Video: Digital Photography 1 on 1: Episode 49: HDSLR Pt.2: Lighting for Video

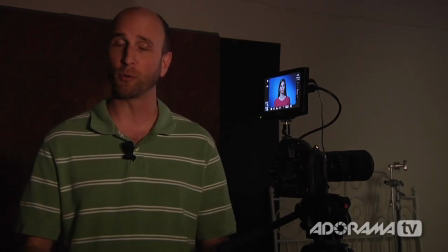[20:39]
And so this is a very, very simple lighting setup. It's very portable. It only uses two lights and a reflector.
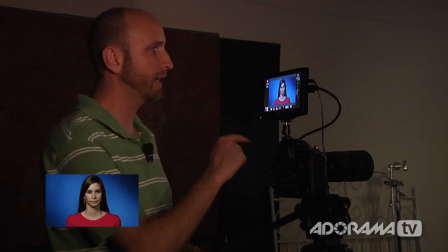[20:45]
So to show you this, what I'm going to do is we're actually going to record the video on our Nikon here, and then I'll show you how we've set each of these lights up,
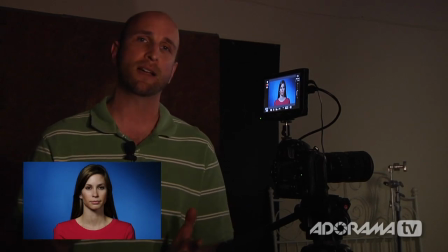[20:53]
and then we'll turn them off one by one, and then turn them back on so you can see exactly what each light does.
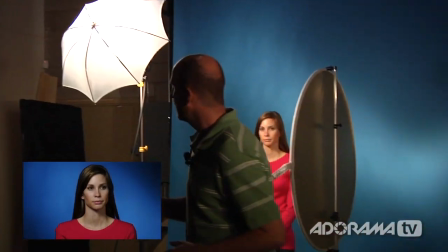[20:58]
So first, let's talk about these lights. So what I have here is I have a key light, and this is a Lowell Pro with an umbrella,
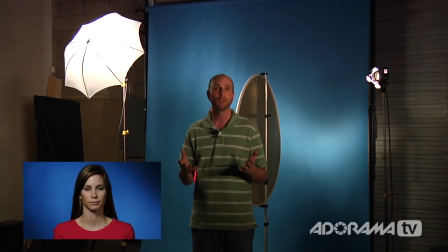[21:05]
and then that gives us pretty good light in and of itself, but without something to fill in the left side of Don's face.
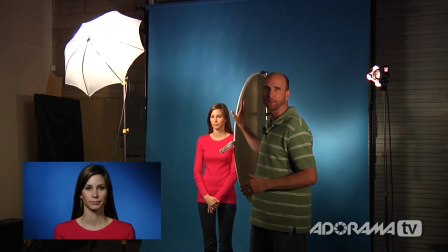[21:11]
There's just too many shadows. And so we have this silver reflector. That's just a normal 5-in-1 reflector that we're using.
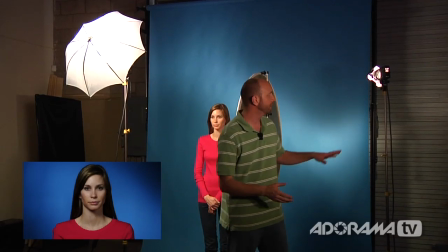[21:17]
And we really need something in addition to that to illuminate the background. And so we have this Tota, I mean, sorry, this Lowell Pro light that is illuminating the background.
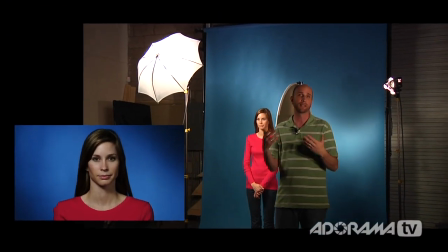[21:26]
And we've used the barn doors to give a little bit of shape to that light. So what I'm going to do here is I'm going to turn off these lights.
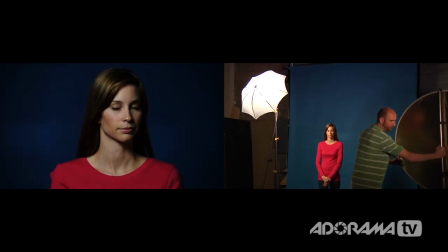[21:32]
I'm going to move this reflector out of the way here. And then what we're going to do is show you exactly what each of these lights do.
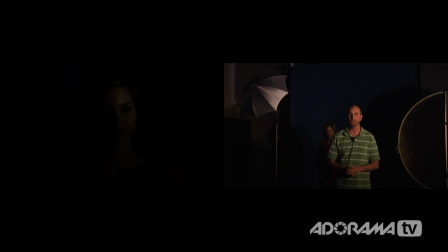[21:39]
So this is what this light setup looks like with no lights, which is really dark. I'll show you what this looks like now with just the key light on.
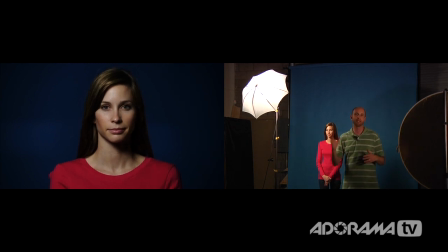[21:46]
And you'll notice that we've placed this key light as much as we can right in front of Don without getting into the camera to give us a nice front light so almost the entire face is illuminated. But still, we have too many shadows on the opposite side of the light. So what I'm going to do here is just use this silver reflector. This is, again, it's just a normal 5-in-1 reflector with a stand.
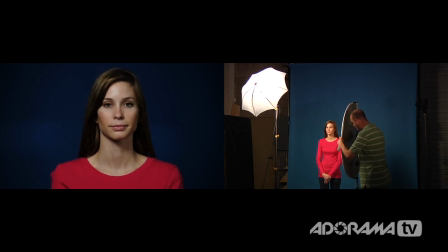[22:06]
I'm I'm going to put this over here on the opposite side of Dawn's face and that will really light up the shadows in her face and fill that in. And that looks pretty darn good. Well the other thing we need to do though is we really need to separate Dawn from the background and add a little punch and so that's where this other Lowell Pro light comes in.
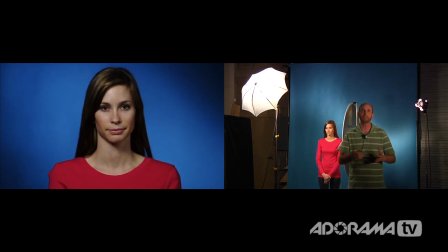[22:24]
So I'll turn that on and that illuminates our background. Now the cool thing is we're using this in the studio on a piece of seamless blue paper.
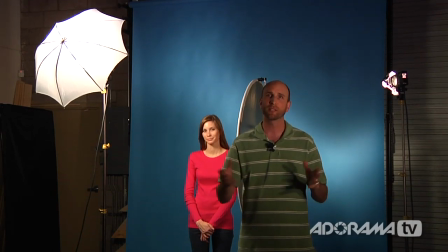[22:33]
Well at a wedding or something you probably don't have seamless paper. You might have a tree or a building or maybe a wall in a room and it'll work just the same. You can really shape that light and give it some diagonal look or make it fall off or make it round.
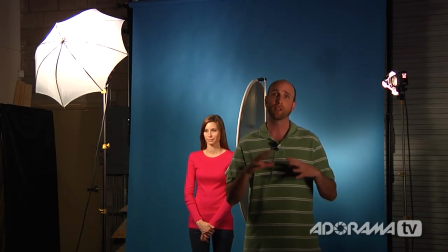[22:46]
You can do all kinds of things by zooming that light in and out and so you have a lot of options with just two lights and a reflector.
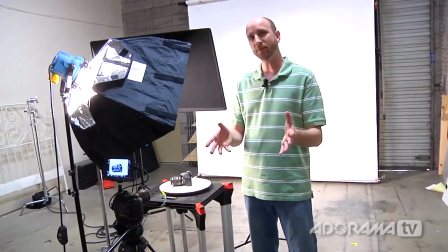[22:53]
All right, now we have our lights set up to shoot a product video and in this video we're going to feature the Nikon D3100.
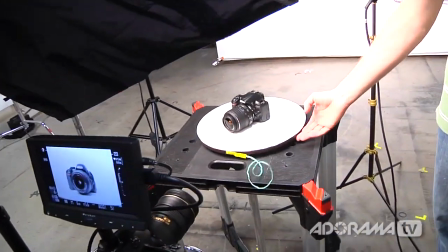[23:00]
This could be any product. We just grabbed this camera because we think it's beautiful.
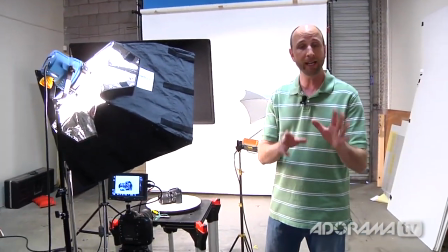[23:03]
And what we're doing here is, let me first show you how we have the camera set up and then I'll talk to you about the lights because the camera set up is really important.
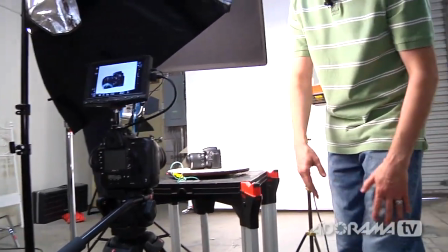[23:11]
So this is our Nikon D3S that's shooting the video. I have it set at a really low angle and that's important because the camera needs to be able to see the product and just the background.
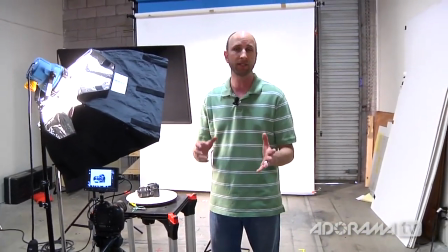[23:19]
We're using a seamless white background and nothing else. If it sees the floor or the ceiling or anything else, we're going to have issues.
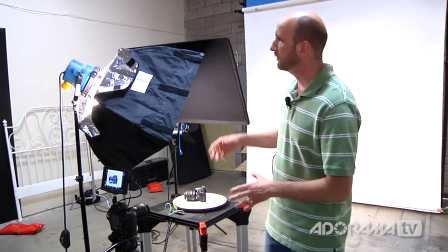[23:26]
And so this is a pretty low camera angle. Now lighting this, we have our key light, which is an Arri Light 1000 with a soft box.
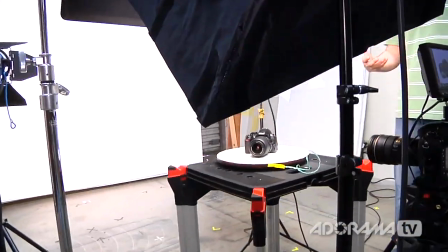[23:34]
This is just giving us a nice even wash on our product. The important thing is this has to make sure that there's no light falling on the background.
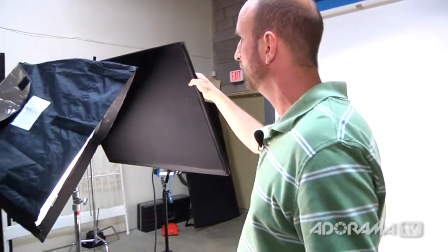[23:43]
And so I've added a flag here. So this is what's called a flag. It's just a piece of black cloth and it blocks the light from hitting the background.
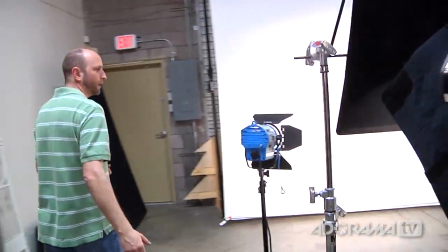[23:50]
Speaking of the background, walk around here with me and I'll show you what we've done. done. We have our Arri 650 Plus here and this is giving us a lot of
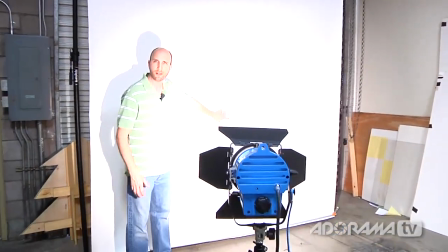[23:58]
light on again our seamless white background and we want it to be absolutely blown out.
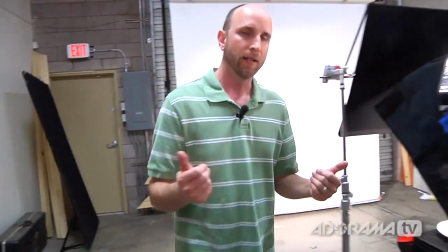[24:03]
Just really, really white, saturated white. And we'll come over here and we have a special light.
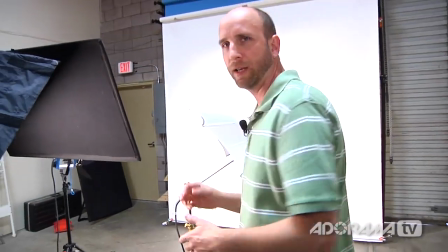[24:09]
This is our Lowell Tota light with an umbrella. We have it turned off right now because it blows everything out in the camera.
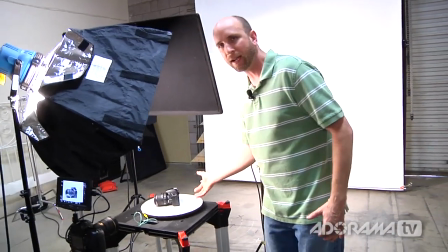[24:15]
What this does is it allows us to light up the back of the camera and the white turntable
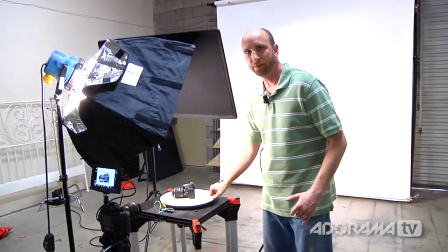[24:21]
here and what that would allow us to do is it'll make this wide enough that you can't see the edge of this turnstile.
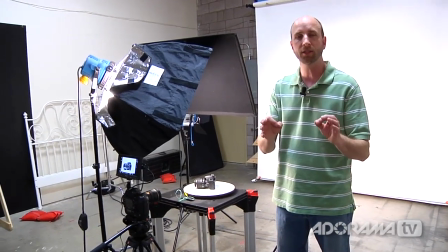[24:28]
So what we're going to do here to really make sure that you understand what these lights are doing,
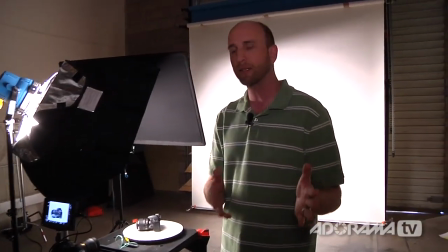[24:32]
we're going to turn off the ambient light so it's going to get a little bit dark in here and then I'm going to turn on the video on this camera and we're going to walk
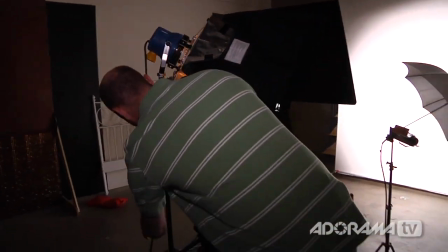[24:39]
you through each of these lights one at a time.
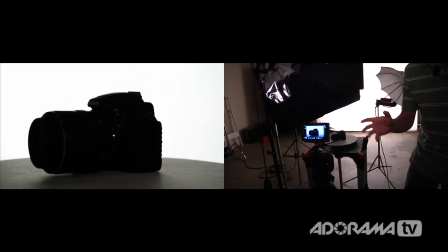[24:42]
So what I'll do is I'll start this video and now we've got sort of a split screen here going on and you'll be able to see what this is doing as well as what each light is doing.
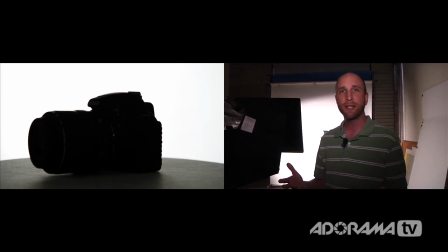[24:49]
So right now, the only thing we have on is the background light, and you can see that we have a really nice white background on our product,
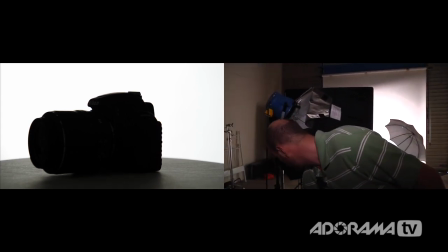[24:58]
but the product is silhouetted, so we don't like that. So the main light, I'll turn that on now, you can see that really lights up our product really nicely.
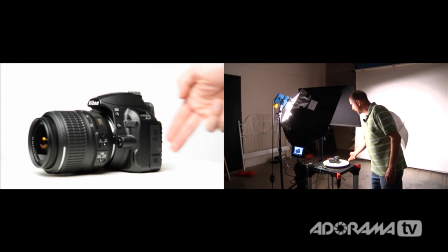[25:07]
The problem is though, this edge on the back here shows up because it's a little bit darker than the white background that we have.
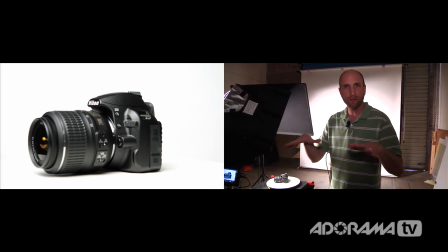[25:15]
So we have to match that somehow because we want to look like our product is sort of floating in air. there. And that's what this light does right here.
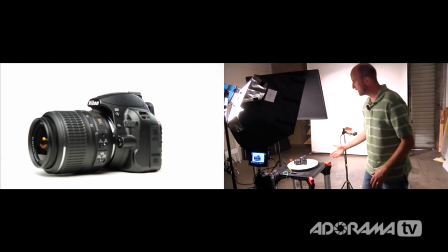[25:21]
So I'm going to turn this guy on and that gives us some of that highlights in the back of our product as well as blowing out the Lazy Susan.
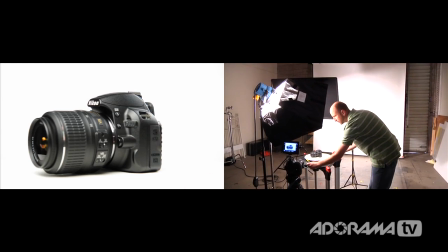[25:28]
And now once that's done I can use my string in here and then I can just rotate
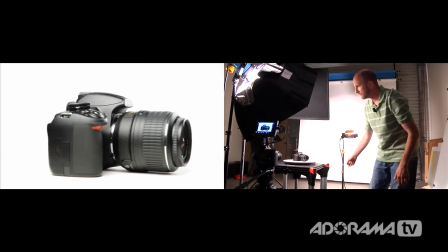[25:34]
that camera and we have some beautiful product video.
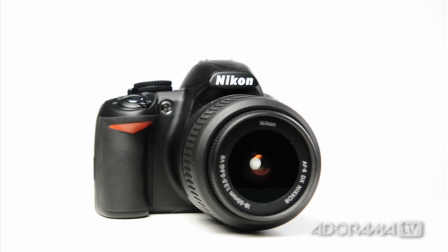Well there you have it. Lighting setups for short films, interviews, testimonials and product videos. I hope you can put those of practice. We had a lot of fun making these videos and we had a lot of fun making next week's video all about audio for DSLR videos. So please join us as we go over how to mic things properly and get that into the computer and do all of your post production. We have a few more weeks left about all of this video for DSLR. Well thanks for joining me this week. Remember if you have questions about photography you can send those questions to me at askmark at adorama.com.
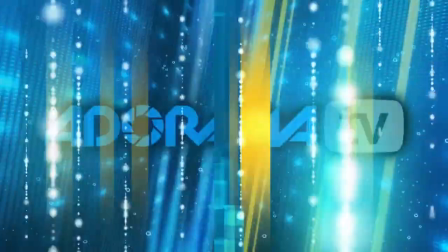[26:19]
Thanks for joining me. I'll see you again next week. This episode is brought to you by Adorama TV.
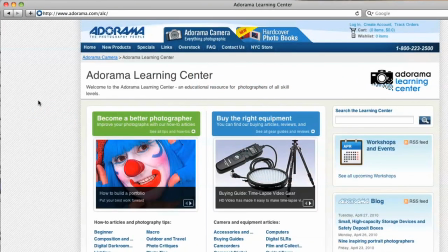[26:25]
Visit the Adorama Learning Center where you'll find photography tips and techniques, links to the gear used in this episode, and related videos.
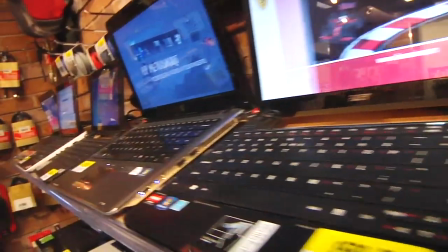[26:33]
For all the latest photography, video, and computer gear, visit adorama.com.
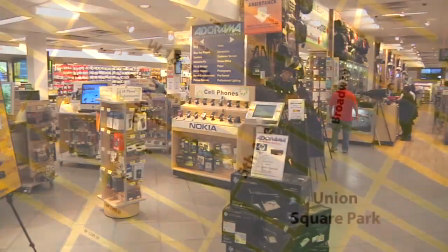[26:38]
And the next time you're in New York City, visit our store, located on 18th Street between 5th and 6th Avenue.